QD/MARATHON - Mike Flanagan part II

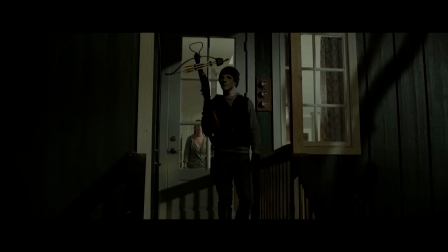J'étais un peu déçu avec ça, je comprends le principe, bien sûr, il n'a pas envie d'être reconnu, mais j'espérais qu'il l'enlève petit à petit.
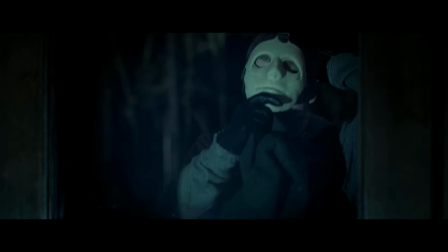Heureusement, il l'enlève quasi après 15 minutes de film. Il passe la plupart du film avec son visage à l'air.
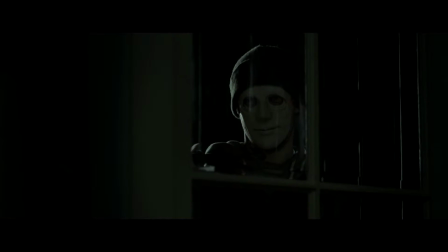Toutefois, ce masque est sacrément intéressant tout de même. C'est un espèce de masque carvé par lui-même et où il y a un visage de quelqu'un qui fait un faible sourire.
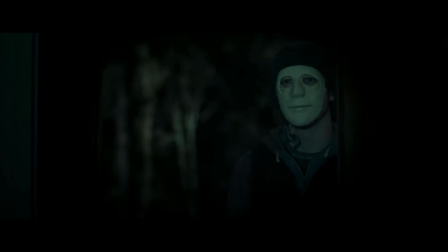Et je trouve que Mike Flanagan a vraiment une façon très intéressante d'incliner la tête de son acteur et
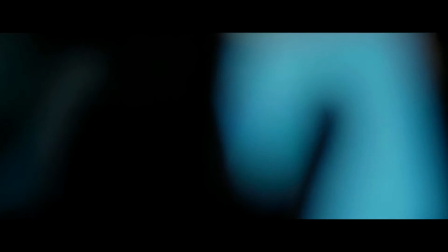d'éclairer le masque pour arriver à transparaître une émotion sur le visage.
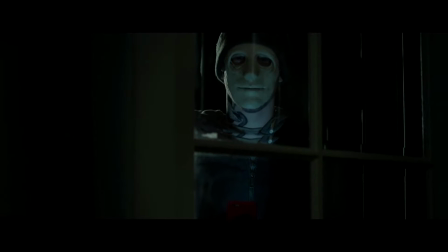Franchement, quand vous voyez cette scène, est-ce que vous n'avez pas juste l'impression que ce tueur se fout de sa gueule? À côté de ça, ce personnage est vraiment d'un sadisme cruel.
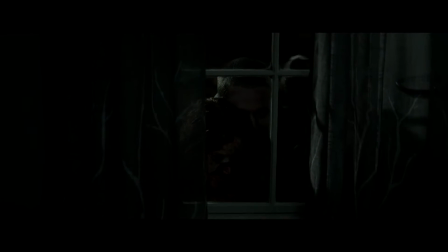Il s'amuse, mais en même temps est très intelligent et ne se laisse pas du tout faire. La tension dans ce film va être principalement de la tension ironique. La tension ironique, c'est quand le public sait quelque chose que le protagoniste ne sait pas. vu que Maddie est sourde,
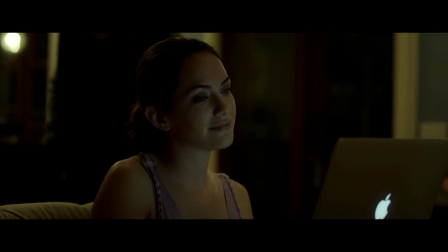il y a plusieurs moments dans le film où le tueur va être derrière elle, vu par la caméra, mais où elle, forcément, n'est pas au courant.
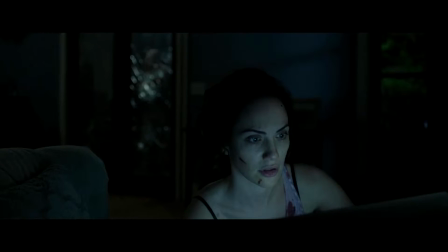Et tout ce que le public peut faire, c'est essayer de lui envoyer des ondes mentales à l'écran pour qu'elle se retourne parce qu'il y a quelqu'un derrière elle.
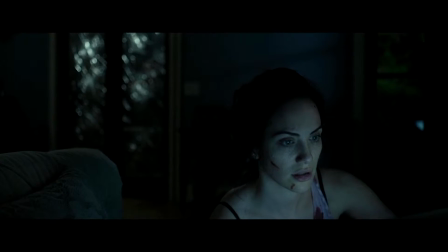Ça va arriver plusieurs fois dans le film où, par exemple, elle va utiliser la voiture pour essayer de faire quelque chose d'un autre côté sans être attaquée, et où nous, public, on entend que la voiture s'est arrêtée et que donc le tueur a réussi à éteindre ça et qu'il va probablement zoner pour essayer de voir ce qu'elle fait. Mais elle, bien sûr, vu qu'elle est sourde, n'est pas du tout au courant. Et on ne peut s'empêcher de se dire, dépêche-toi, le son marche plus. Tu l'entends plus, mais le son est plus là. Le tueur peut arriver d'un moment à l'autre. C'est donc ce principe de tension ironique qui est vraiment tenu du début à la fin et qui est tenu à la perfection. J'ai vraiment rien à redire sur ce film. Je n'ai rien de négatif à ressortir de ce film.
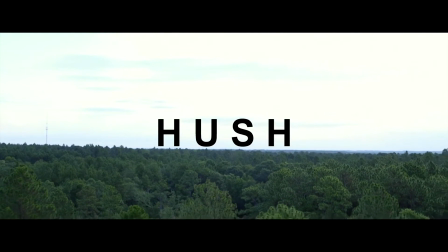Si je devais donner une cote à Hush, ce serait un 18,5 sur 20. Et finalement, le troisième film de Mike Flanagan dont je vais parler, Before I Wake.
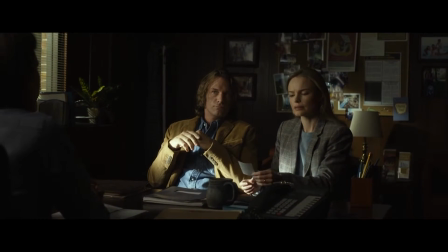Before I Wake suit l'histoire d'un couple qui vient de perdre leur enfant et qui essaie d'adopter un nouvel enfant dans leur maison.
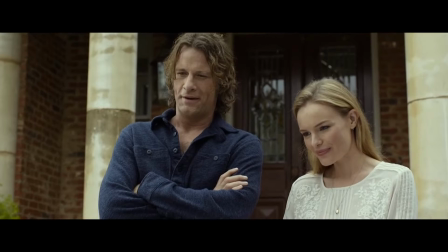Ils vont donc réussir à en adopter un nouveau et ils vont se rendre compte que cet enfant a une particularité.
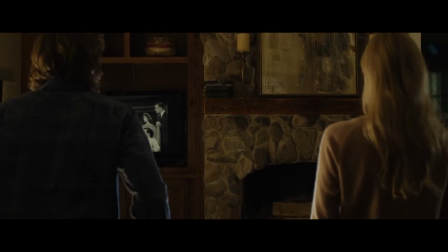Quand il dort, ses rêves viennent à la réalité. Mais si ses rêves viennent à la réalité, ses cauchemars aussi. Comme j'ai dit au début de la vidéo, c'était vraiment un concept qui me plaisait, que j'avais envie de voir à l'écran, que dans la bande-annonce, ça montrait que visuellement, ça avait l'air très intéressant. C'est jamais sorti au cinéma. Mais en même temps, pour cela, je ne peux m'empêcher de me dire que peut-être que c'était une bonne chose. Parce que la bande-annonce le vendait vraiment comme un énorme film d'horreur, où il allait se passer plein de choses, où il allait y avoir énormément de jumpscares. Et je pense que si les gens étaient allés voir au cinéma en pensant ça, ils allaient être déçus. J'ai moi-même été très surpris lorsque je l'ai découvert, mais le film n'est pas plus que ça, un film d'horreur. C'est plus un thriller dramatique horrifique. Ça fait beaucoup de mots.
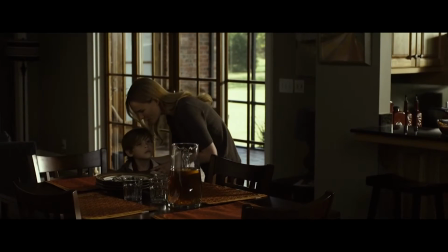J'entends par là qu'on va beaucoup plus s'intéresser à la relation des personnages, que les personnages ont entre eux,
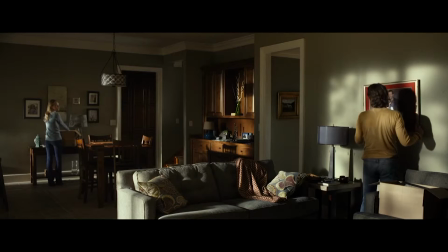et à la façon dont les parents vont guérir de façon très différente de la mort récente de leur enfant.
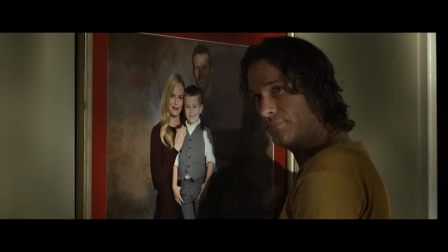On a donc les protagonistes qui gèrent vraiment ça de façon très différente.
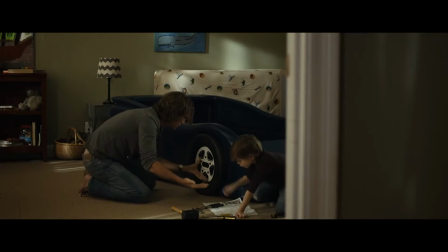On a tout d'abord d'un côté le père qui lui décide que la meilleure façon de guérir est d'avoir ce nouvel enfant, de le considérer comme son enfant et de vivre avec lui.
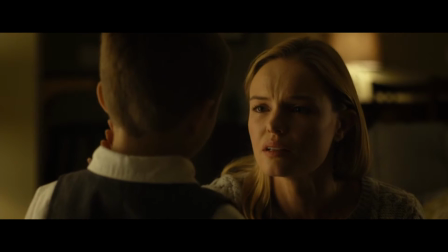Et on a du côté la mère qui se rend compte que grâce à son pouvoir de pouvoir matérialiser des choses lorsqu'il dort,
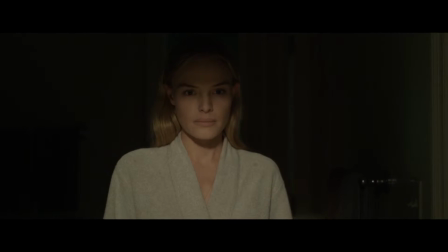il pourrait lui rendre en quelque sorte son fils et lui permettre de faire un deuil en pouvant lui dire au revoir.
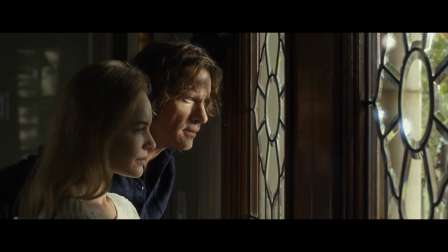Et c'est une chose qui me fait vraiment aimer ces personnages.
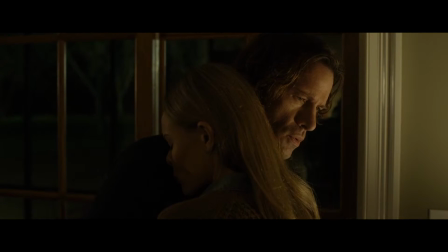C'est des personnages que je comprends, que je pense qu'il est possible que je fasse la même chose et qui ne sont pas débiles. Il n'y a pas du tout 40 minutes de film où ils sont en complet déni, où ils disent « mais c'est pas possible que ces rêves viennent à la réalité » ou quoi que ce soit. Ils le voient un soir,
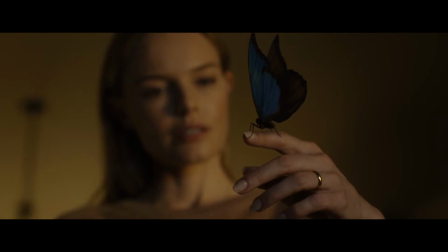ils se demandent si c'est vrai, ils font l'expérience, ils sont convaincus.
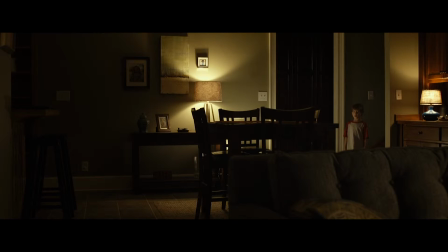Ça prend vraiment pas longtemps pour que les protagonistes acceptent le fait que ces rêves viennent à la réalité.
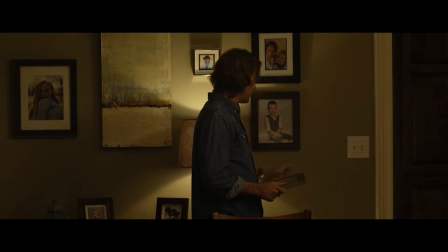Et donc, comme je l'ai dit, puisqu'ils ne passent pas des heures à réfléchir comment c'est possible, pourquoi, etc., ils s'en servent, ils abusent de ce pouvoir, surtout le personnage de la mère. Et par là, Mike Flanagan va encore montrer qu'il comprend parfaitement ce qu'il fait.